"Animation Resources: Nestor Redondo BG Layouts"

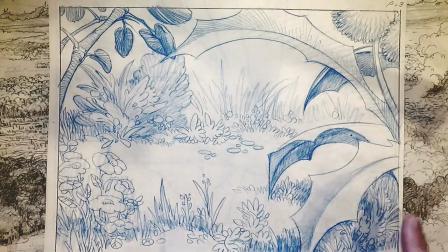12:28 So you can imagine bugs walking along here, and the scale of the plants and everything makes you understand what it is you're looking at.
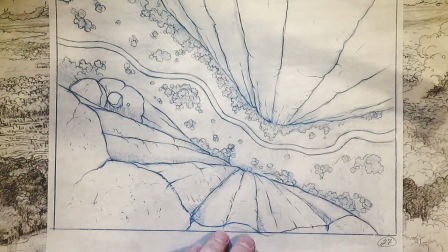12:37 There's a background copped from a Roadrunner cartoon probably, but again, perspective is
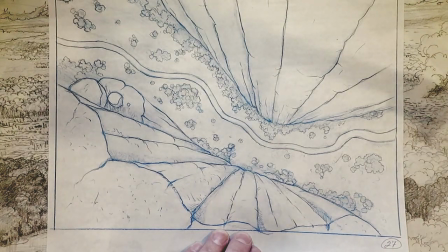12:44 very important to maintaining the atmosphere that they're looking for in this show.
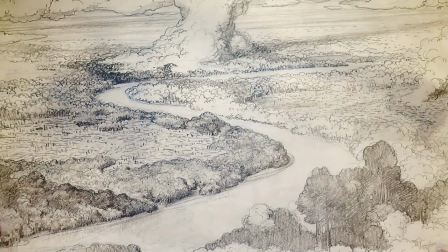12:50 Here's a pretty amazing drawing. Look at this. This is the Amazon with forest clearing going on, burning the forest to make farmlands in South America.
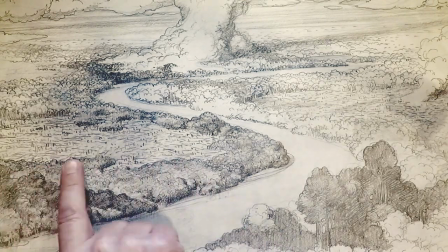13:05 The show was obviously socially conscious, but you can see that this area of the forest has already been cleared with all the
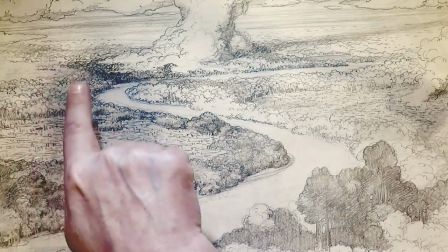13:15 trees cut down, but there's still some areas with forest, and the fire is burning,
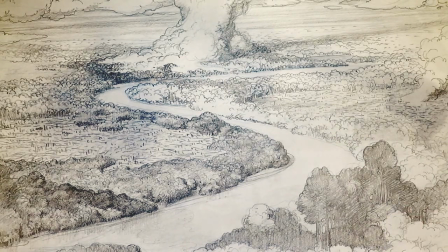13:21 and you can still see the old growth part over here. Tells a whole story in one drawing.
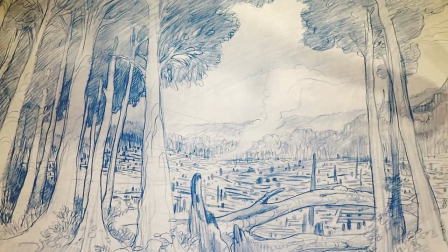13:31 And there's the area where the rainforest has been charred and deforested.
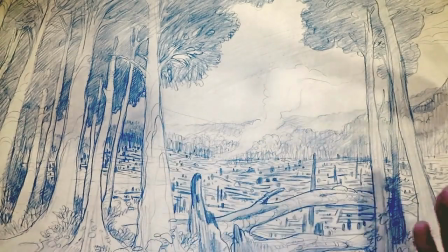13:40 You can see the smoke still rising. But just beautiful, beautiful composition, beautiful perspective.
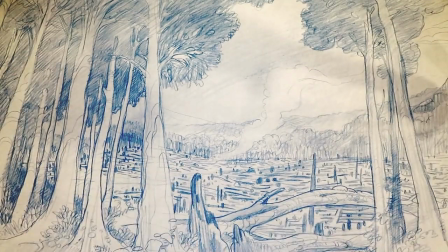13:49 We're looking up this direction, we're looking out that direction in the same composition, and it all works.
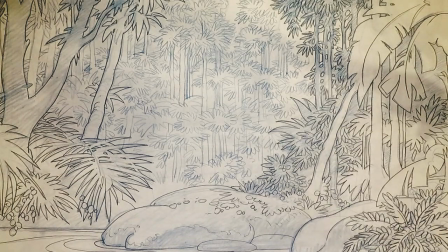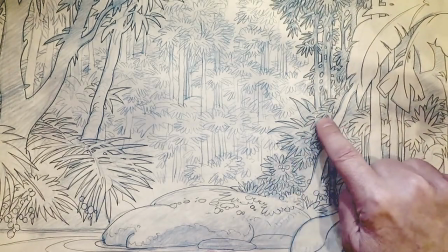14:03 Simplified, because probably these had to be animating elements that a character might push through or something.
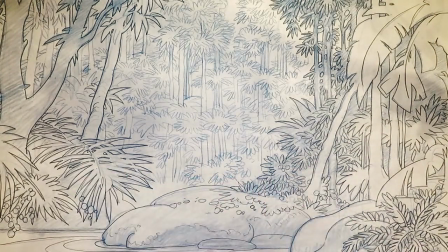14:09 So he's taking his foliage and making it into simple line drawings that could be animation elements.
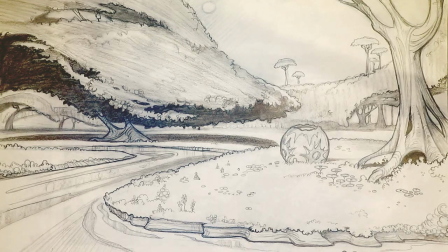14:19 This is an outer space kind of fantasy sort of a place. Polinia, it says, which is a polluted planet.
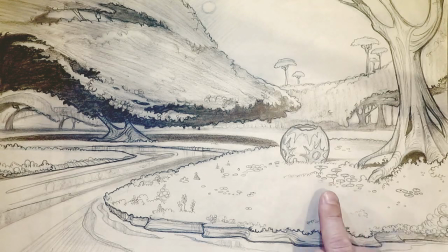14:34 But if you notice, he's designing outer space foliage.
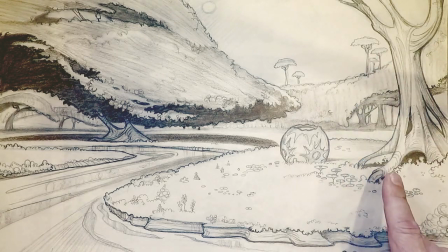14:38 He's mixing what he knows about real world trees, and then coming up with this interesting
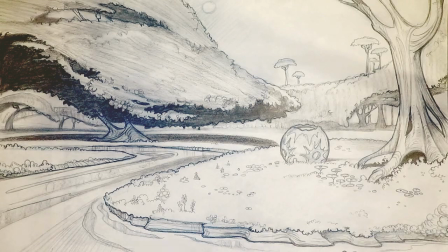14:49 sweeping canopy off this one tree, and you can see more in the distance. And he's created some very unusual looking things, but it all totally looks correct.
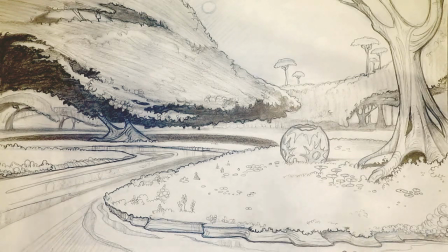15:03 I mean, he's created an atmosphere that doesn't exist out of taking bits and pieces of
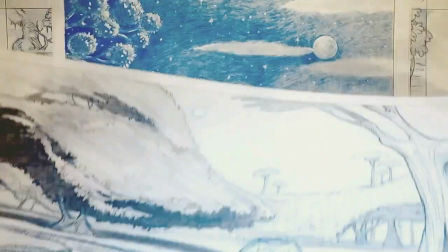15:11 actual foliage and putting it together in an interesting way. Here's a night shot.
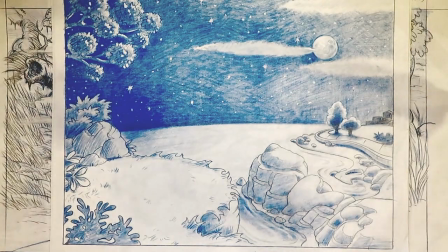15:19 Another thing is that lighting conditions, the background painter or background layout artist has to indicate for the background painter what lighting conditions he's calling for.
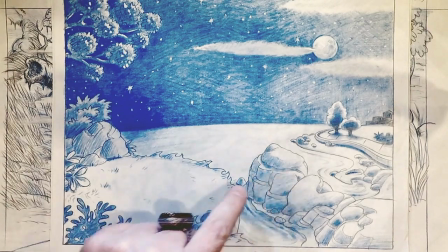15:31 This is a moonlit night, so we have the moon and we have a light source, and we have an area for the characters to perform in.
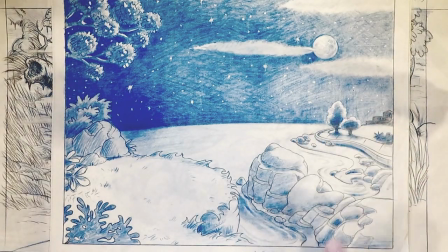15:40 Perhaps a car comes driving up the road there. We've got a little town off in the distance.
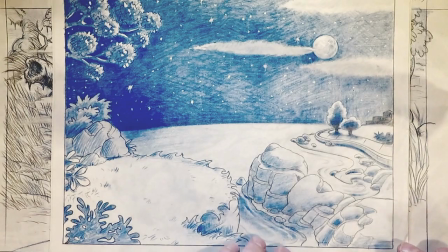15:47 Everything you need to know in this scene is encapsulated in a very simple and very clear composition.
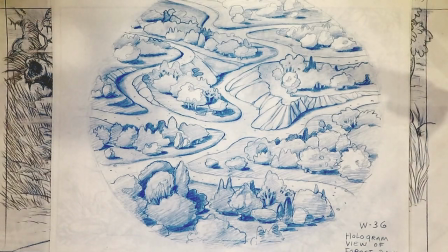15:54 This is a hologram on a screen of some sort showing a map of forest paths.
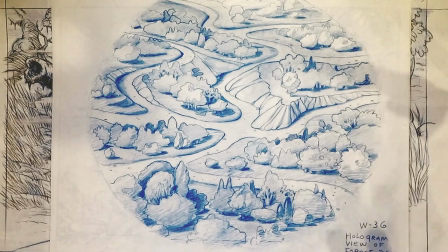16:03 So what he's done is he's hit a kind of a middle ground between actually rendering a forest and a path going through a forest and having a graphic representation of
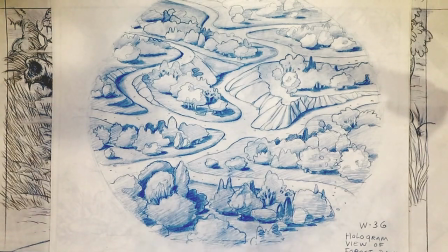16:20 a map of paths and how they go through the forest, and also given it kind of that digitized look of a simplified graphic hologram, sort of three-dimensional feel as well.